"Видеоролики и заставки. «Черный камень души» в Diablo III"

So much as how animation studies anatomy, and Steve and Sheen, takes a look at how light behaves across different objects, and Steven studies his balls, we study hair and dynamic systems.
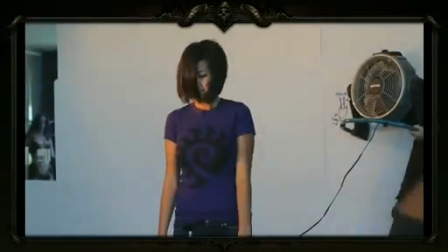So one of the things we do is simulation, and simulation we use for cloth and hair.
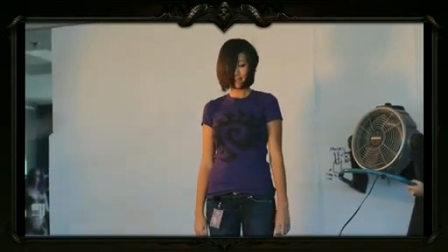In this example, one of Blizzard's finest, Allison, decided to help us.
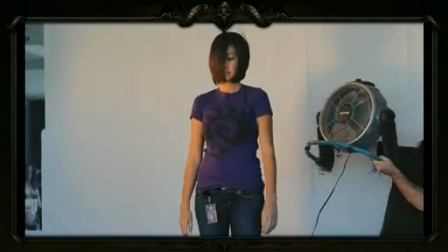We went around looking for, ran through different offices looking for someone who had hair that looked kind of like Leia's, and this was, as close as we could get.
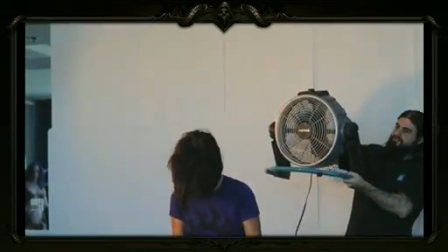And so we had Allison perform kind of what was happening in that final shot.
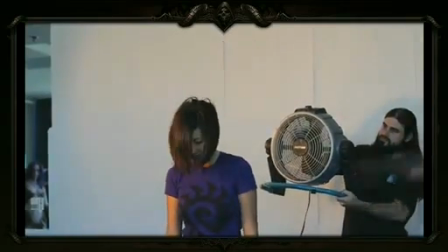And so, we blow wind through it. We try to simulate the environments that we're going to try to copy.
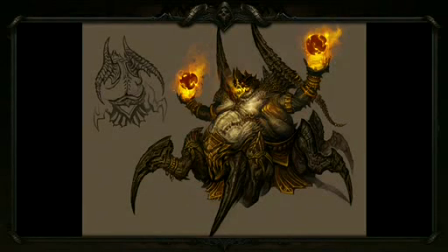And one of the important things that we noticed is that, especially if it's a creature, we look to nature to figure out, what we're going to do, how, what's a good jumping off point, right? So this guy, he's kind of an abomination. There's nothing in nature like him, exactly. So we just pull from the best thing we can and kind of combine different things.
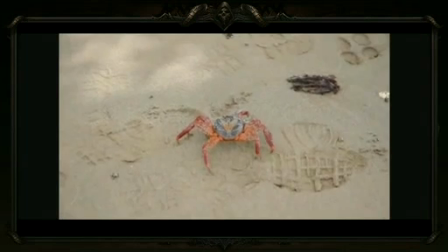Like Jim had mentioned crab, and crab was an awesome reference for his lower body.
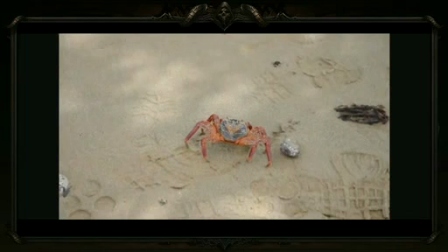Just the way he carries his weight, the exoskeletal shapes and everything, it was perfect. But then for his upper body, we were sumo, perfect.
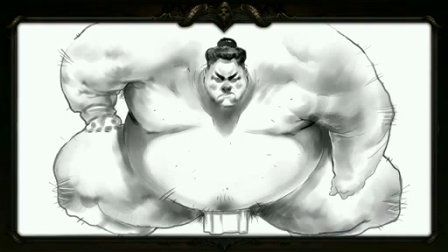Asmodan is like sumo crabman or something. Just the upper body, the size and weight, this warrior shape, it worked out really well. So now we take that research, and then we grab the camera and we grab our director,
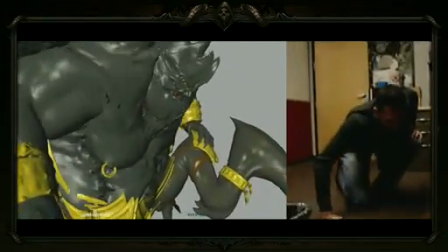and this is Nick Carpenter again, and we shoot some specific reference for the shot, and we start jamming,
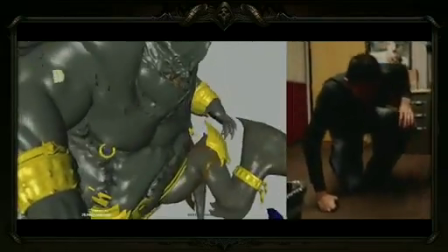we start animating. Now, this shot in particular I wanted to show you because Nick had something very important in mind about Asmodan,
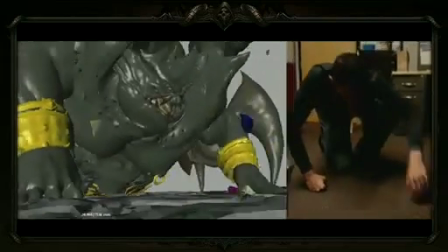and part of the story about him is we wanted to have him massive, huge,
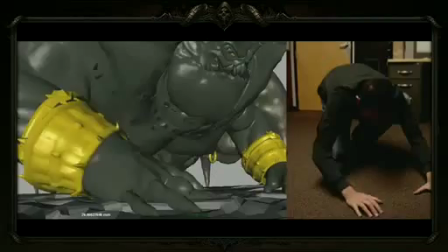and sort of cumbersome, a little bit labored, 20% labored as he gets up.
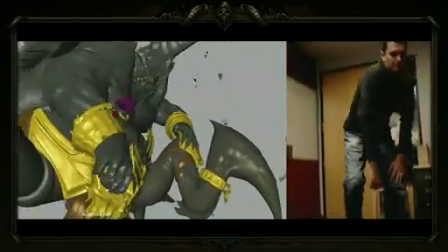It's not so easy for this huge guy to stand up after being down there.
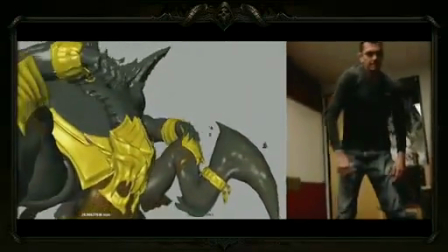Another note about reference in the animation team or for any artists out there is that the idea for shooting reference is not really just a copy.
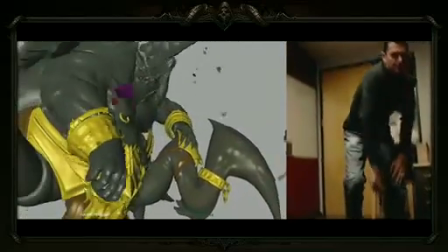You're kind of doing yourself a disservice if you just like shoot and copy. That doesn't really do anything for you.
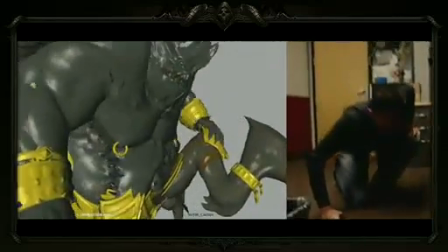The reason why we don't do that so much is because we want to make something new.
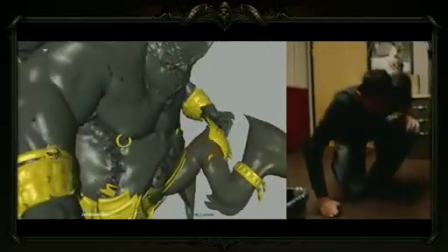We want to learn from it, and then also we have our own ideas. So we have the reference, we have our own ideas, we have multiple takes that we draw information from.
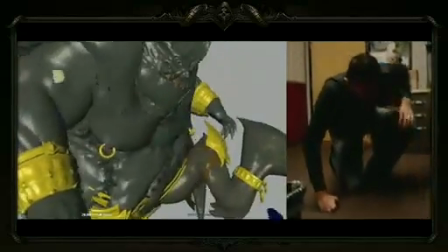We process that all in our head, our artist brains, and then it comes out as something that we've never seen before, right?
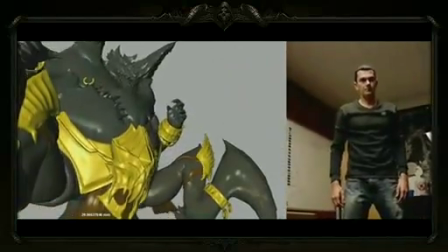And that's mainly what we do. Pretty much all the teams here kind of do that sort of thing.
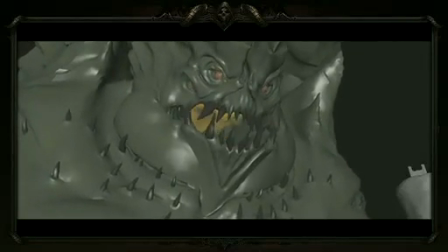One by one, maybe you can turn the sound up on this one.
Fell into your trap, but not me.
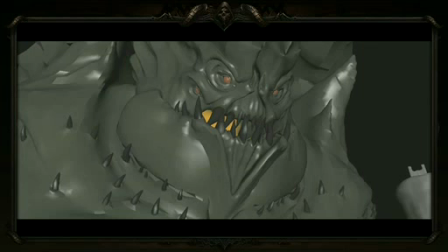So yeah, let me play that for you one more time.
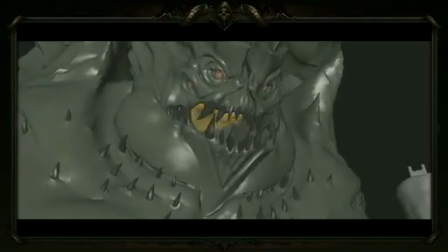One by one, our brethren fell into your trap, but not me.
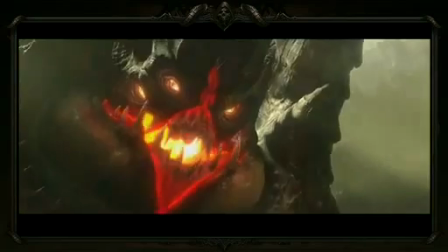This was our next production challenge. We had to get this guy to talk. Not only talk, but very close to the camera.
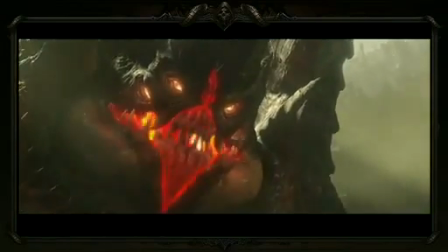So the first challenge is he doesn't have any lips. He can't, how does he speak without any lips?
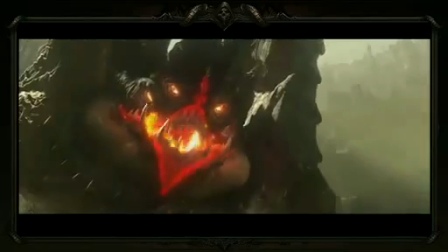So the animator had to get very creative.
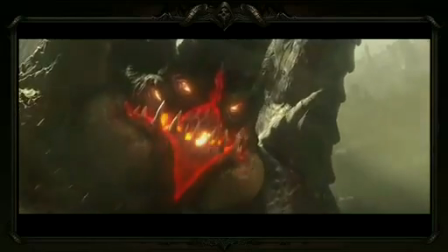We had to put something in there to substitute for lips, and that's That's where the creativity comes in.
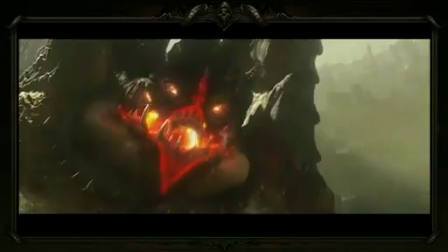We decided to use the teeth and all these weird different mandible pieces that he has on his mouth in
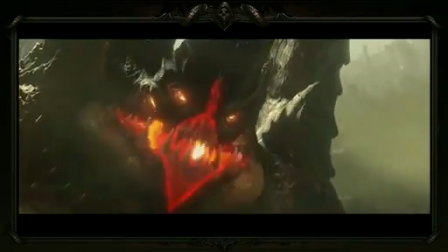order to make a seal and actually make it convincing that this huge demonic guy can actually talk.
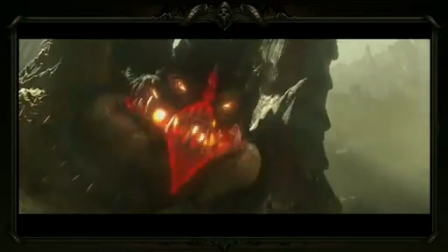And it kind of works. One other thing about this was that it also lent well for the story.
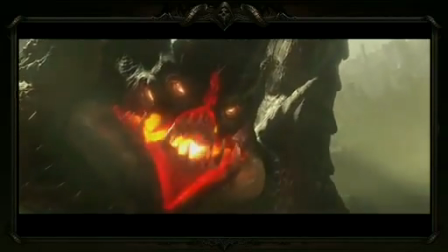It just kind of happened that when you watch this animation, it's very unsettling.
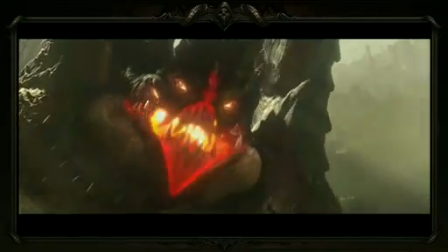And when this guy kind of gets up in your grill really close and he's scaring Leah, it just has a very uneasy feel to it because you don't really see this sort of skeletal,
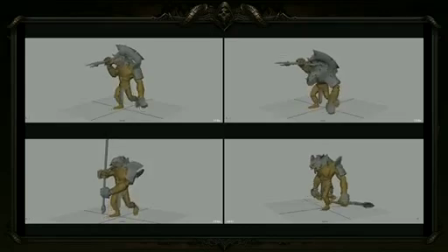toothy creature talk right at you. The next challenge after that was Asmodan's army. Now, Nick kind of gave us a criteria for this.